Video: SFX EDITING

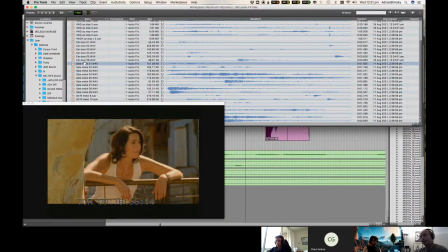503s
It's, you know, if they are working with props and stuff like that and utilizing them during their delivery of the dialogue, you will get a recording of it. But remember, that recording is going to be off mic. So it won't sound particularly natural.
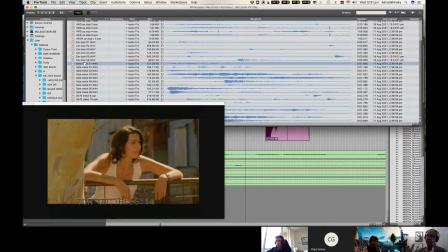518s
Every microphone has a certain sweet spot where it wants to pick up a certain sound from, you know, or a certain placement. With the bug microphones, you really want them quite close to the sound source, otherwise it's not really going to work. So yes, the sounds have been captured. Are they captured well? Yeah, not really.
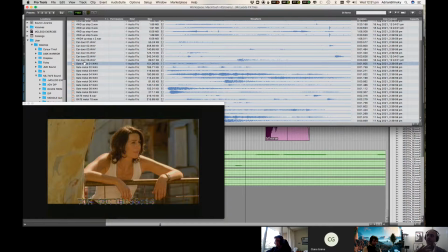534s
So what we're doing right now is, you know how we're kind of following the waveform and adding to it? We're layering in. So we're still using that off mic sound, which is not ideal, but we're layering in sounds that are recorded nicely over the top of it in sync,
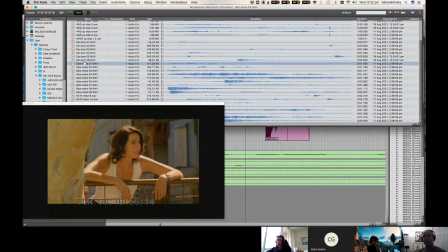551s
and it sounds better. Yeah, okay. Yeah, that's kind of what we're doing in this instance. It would be ideal, again, if it was completely clean and we could just build it up from scratch. But yeah. Oh, wait, I did pick one. What was it? This one. Yeah, great. So again, click, drag down.
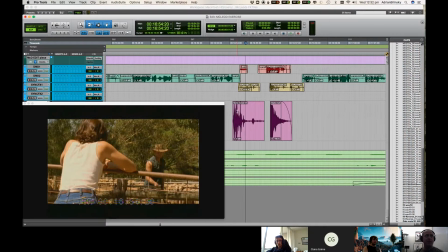569s
Here we go. And let's, again, all I want to do is I'm going to basically use this as a guide up here.
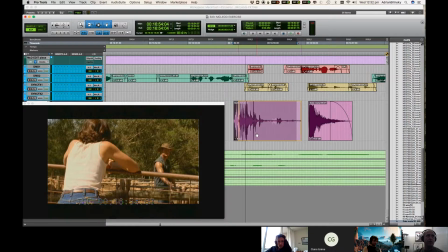577s
Now, if I pull this all the way across, ooh, am I going to get it? No, it might just have enough space for it. Maybe. What I'll do is I'll just shorten the end there.
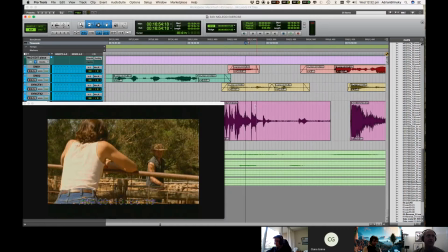587s
I don't want to go over the gate close. I'm just going to pull it across so that it starts at the same time.
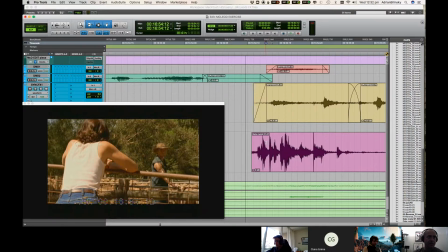593s
So that here, I'll make it bigger. This looks like the start. I'm just going to drag that so it's sort of in the same spot. That looks pretty good to me. And again, never forget to fade in and fade out. This is going to be quite loud.
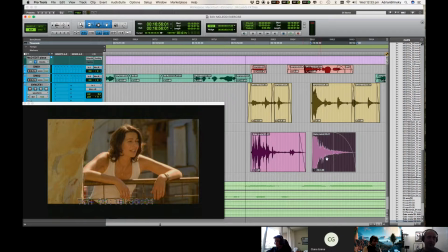609s
So how much did I turn the other one down by? This I turned down by about 10 dB. Yeah, that's a substantial amount. But remember, if that's recorded well, the microphone's really close. It's getting a nice, pristine, loud, full frequency recording.
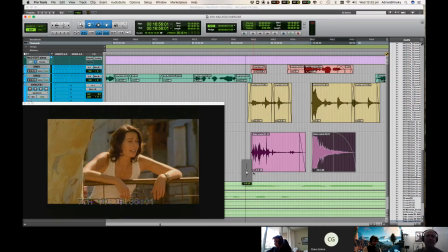623s
So it's not weird to turn it down so that it sits, you know, a bit behind, because the camera, you know, is pretty far away from the gate.
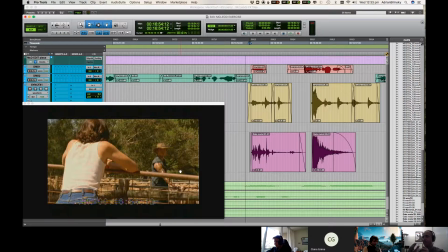632s
So it wouldn't be the same perspective as a, you know, a close mic'd sound. So we need to compensate that either by turning it down. You know, things that are further away are usually quieter. Things that are further away usually have less high frequency too.
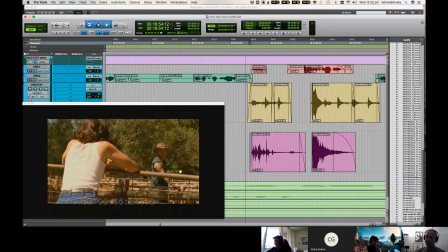647s
So you can usually sell the distance by using things like basic volume, EQs to get rid of some of the high frequency, sometimes even a little bit of reverb. You know, because the further away you are from the sound source, the more reflections you will catch of it bouncing off things.
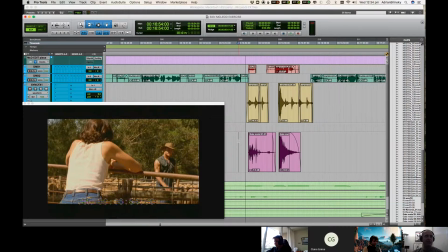665s
And that's basically what it is what reverb is. So let's see what these two layered up sound like.
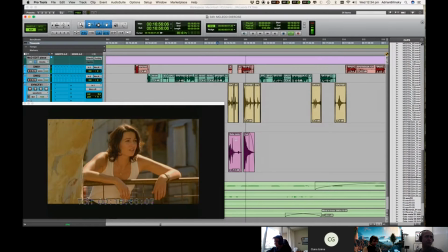673s To keep them yarded. Yeah. No luck with the trucks.
I'll turn it up a bit.
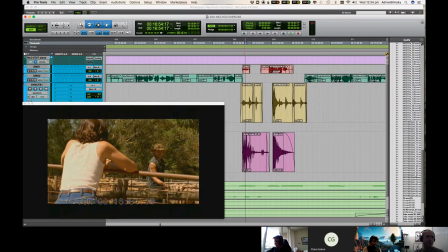679s
Didn't really hear it that much. Let's go back to where it was, 0.
Too hot to keep them yarded.
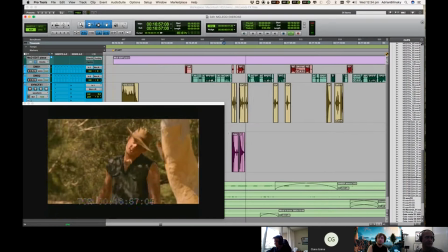685s Yeah. No luck with the trucks. Oh, there's one more chance.
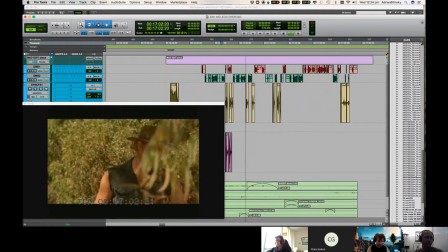691s Yeah. I left a couple of messages with the Seymours. They're not returning my calls.
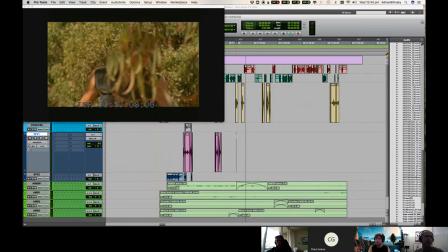697s
Ooh.
Yeah, they probably.
This one's nice.
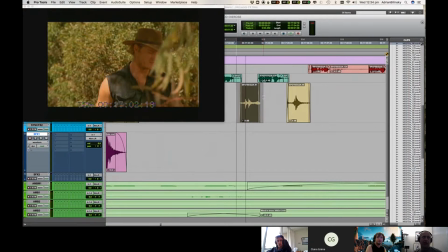700s
If you have a listen to what got caught off cam, that's a nice kind of groan to it.
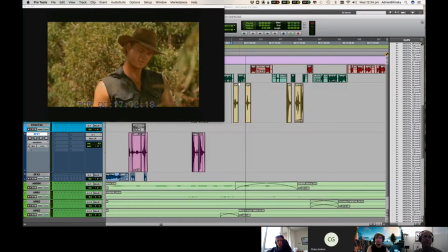707s They're not returning my calls.
Unfortunately, it's underneath the dialogue too.
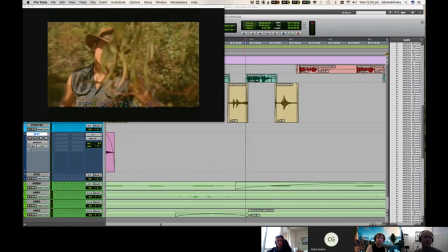711s They're not returning. They're not returning.
Yeah. Starts there.
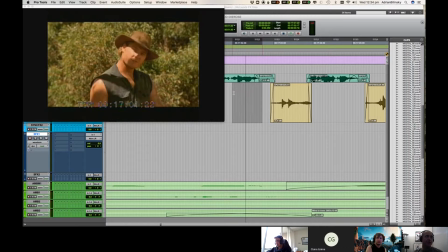717s
Okay, so in that instance, we can just sort of try and figure out, there we go. Yeah, one other thing that can be handy, if you can't see a specific point in the picture,
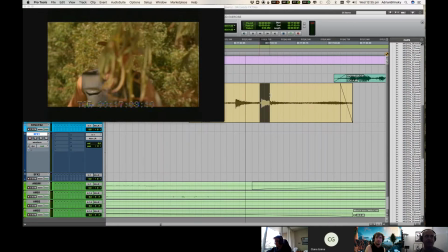730s
you know, where you have like a hard sound coming in like that, right on a movement, be that someone, you know, opening up a gate or closing a gate, there's another way of marking out the point, yeah?